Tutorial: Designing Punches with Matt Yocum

Hi everybody, my name is Matt Yoakum. I am here back again today with Pro Sound Effects to bring you another tutorial. So for today's tutorial, we're going to be talking about hand-to-hand combat or how to design punches for movies and TV shows. This is going to be a fun one. I've chosen three clips to do three different versions of what punches might sound like or how I might build them in a movie or a TV show. And we're going to go through the different considerations for that. And for that today, we're going to be using the Pro Sound Effects Core 4 Pro Bundle. This is a bundle that contains over 66 libraries, containing over 81,000 files and 330,000 individual sounds across those files. so this is obviously a collection of different libraries that they have catered together into this bundle and there is a wide amount of choices to be had here so we're going to dive into pro tools fairly quickly here we're just going to have fun with it and uh yeah let's see let's see what we can come up with today
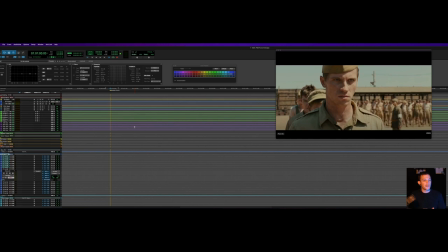75s
all right so i am here inside of this is a very simplified version of my effects template today i've just got a couple of pre-dubs of effects open and we are going to be figuring out how to build a punch, a cinematic, like a combat punch for a movie today.
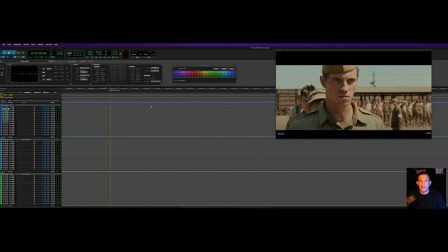95s
You know, punches in movies and TV shows, and not just punches, but really any kind of hand-to-hand combat, as with most sound design, the job of it is to help us feel the visceral and most importantly,
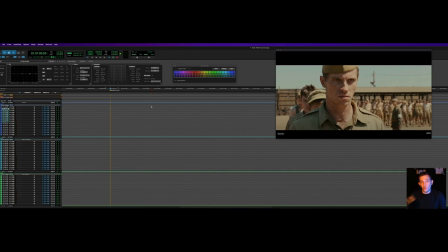109s
physical connection to the world of the characters and to help us understand the danger that they're in, right? These choices that we make are going to be heavily influenced by the genre of the clip that we're creating the sound for.
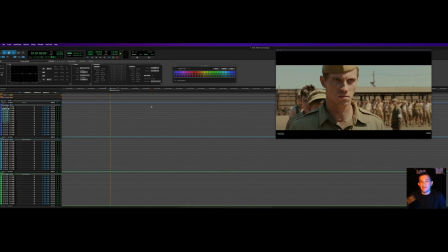124s
So the first one that we're going to start with here today is we're going to start by looking at how to build a realistic punch, something that might sound convincing as what you might expect to hear when somebody gets punched in the face in real life.
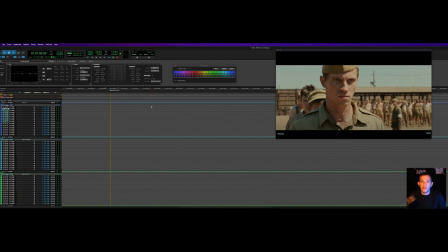140s
And, you know, there's the, I've chosen this clip from this movie called Unbroken, which if you have not seen it is an incredible World War II story based on a true story. And for a little bit of context for this clip, there's this great scene where we're in this prisoner of war camp and one of the defiant leaders of
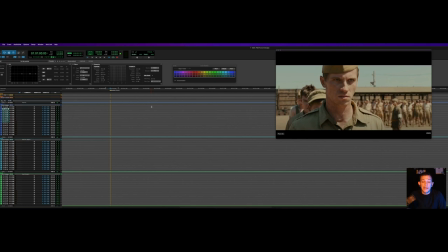159s
the American group who's been captured is forced to stand with his other men lining up to punch him as a form of punishment. It's a pretty brutal scene but you know it falls to us to help make it feel brutal and sad to
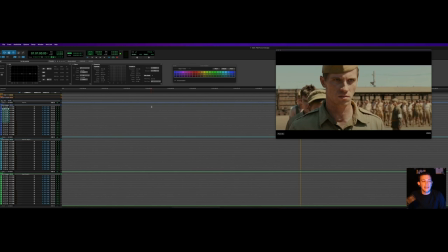176s
watch these soldiers have to punch their commander by giving us the task of creating a physical sound that sounds realistic. It's not too over the top, but it's going to help us feel the impact of their hands against the face.
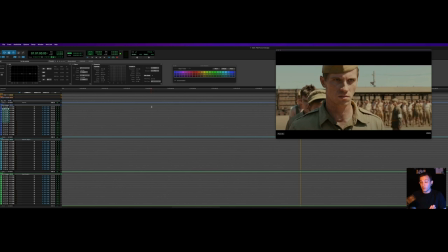190s
Now, obviously, on set during production, these actors have been trained that when they throw a punch, the person who's receiving the punch is going to move in such a way that there's going to be little to no contact between the person throwing the punch and the person receiving the punch.
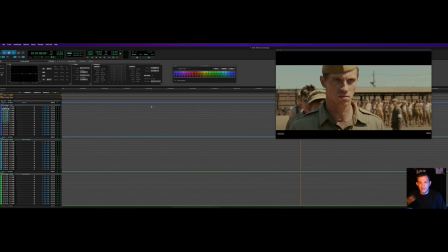206s
And so our job, there's not, in other words, there's not going to be a whole lot of sound to go off of, if any. And if there is any sound, it's hopefully going to be minimal and not very useful to us. So it's going to be up to us to create this sound. So that's what we're going to dive into doing here first.
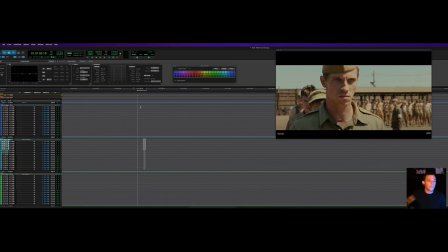223s
So I typically, it doesn't really matter for the purposes of this demonstration. Typically, I would reserve,
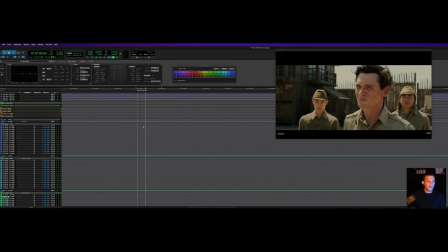231s
I would put combat sounds like hand to hand combat sounds, either in like my FXB or my FXC pre-dub. It doesn't really matter for this context.